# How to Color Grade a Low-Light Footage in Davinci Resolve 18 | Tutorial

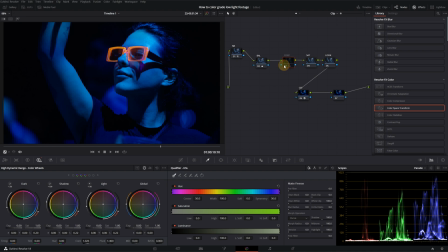As you can see, it gives a better roll-off to darker parts of the image. I will also disable the balance node. We will be able to see the effect much better. This gives a much better roll-off into the black on the background.
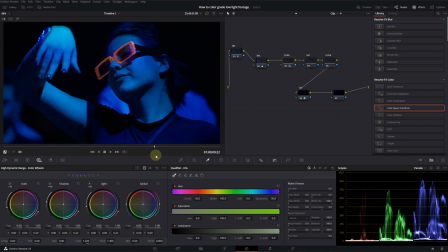Our footage is actually looking a lot better. It is dark, it's a really low light, but it doesn't bother you because it's clean.
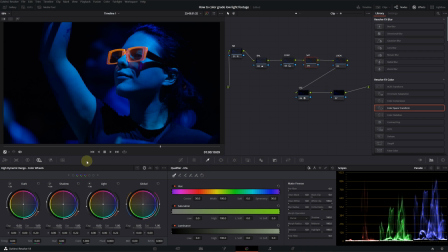Okay, let's move on to our saturation node. On the HDR panel, I will actually just increase the global saturation. We don't really have that much of a color. Even now it looks too grungy, so I don't want to put more saturation in it.
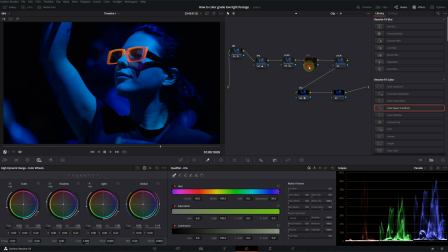This is before, this is after. Let's just keep it like this for now. Let's move on to our look node. Even though we only have a deep blue color, we can still create a look for this shot. So I will go into my primaries and then I will use my offset.
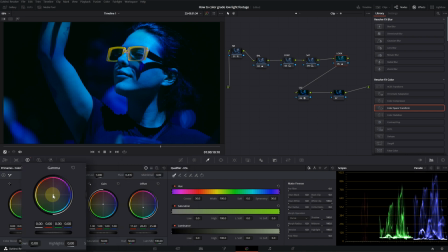Let's push it down and pull our gamma up into the red zone. I'm just trying to find a good spot for my blacks. Okay, now we have kind of greenish tint in the black,
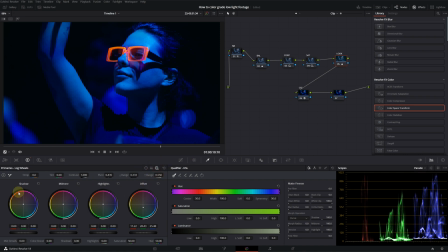so we can counter that by going into log and push some magenta into the shadows. This is before, this is after. Yeah, we are getting a somewhat better look actually, but it feels a bit more darker,
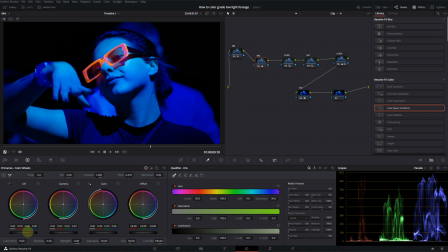so I will go into my balance and just lift it up just a bit. Yeah, let's take the edge off, push down again. This is before, this is after. Yes, we can actually do one more thing. She has this orange glasses that is glowing. We can push that color because that's the only color we have besides deep blue.
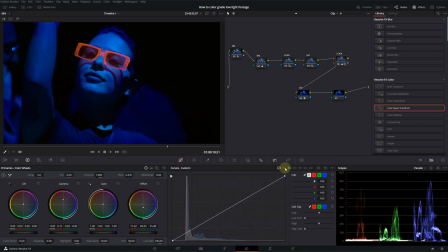Let's go into curves and select hue versus saturation.
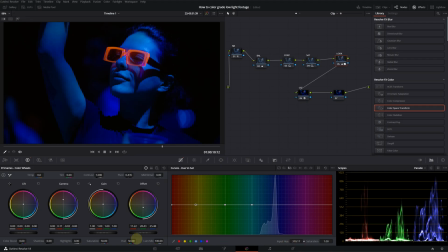I will select the yellow color and with the input hue slider slide it towards orange and let's give it a saturation. This is before, this is after. It's looking a lot more punchier now. Okay, as a last step, we can use glow effect to give it a bit more dreamy and softer look.
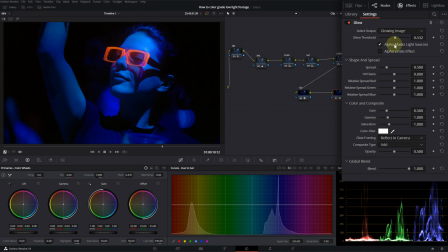Let's drop the glow. I will decrease the shine threshold. I will change the composite type to soft light. I will decrease the opacity and blend it. I want to increase that softer look a bit more.
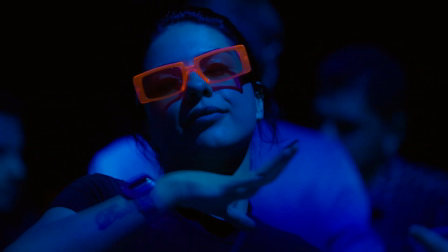Okay, and that's it. This is actually looking pretty good. So let's look at it from the beginning. Let's clean up our workspace.
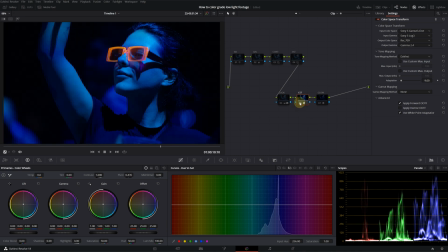First, I added the CST and then I applied the noise reduction. Then I went into my balance and adjusted the exposure slightly. Then I added my contrast with the HDR tools. Then I increased the saturation and then I created a look.
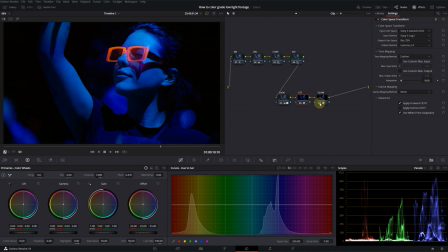Then I gave it a glow effect. And this is our final footage. This is a really low light scene and it's actually hard to create a look or get a good result from a low light footage. Okay, that's it for today's video guys. I hope you like this, and if you try this method, please make sure to drop a comment in the comment section. If you know a better way to color grade a low light footage, please share that with me. I will be really happy to get your feedback, and thank you for watching. Until the next video, take care.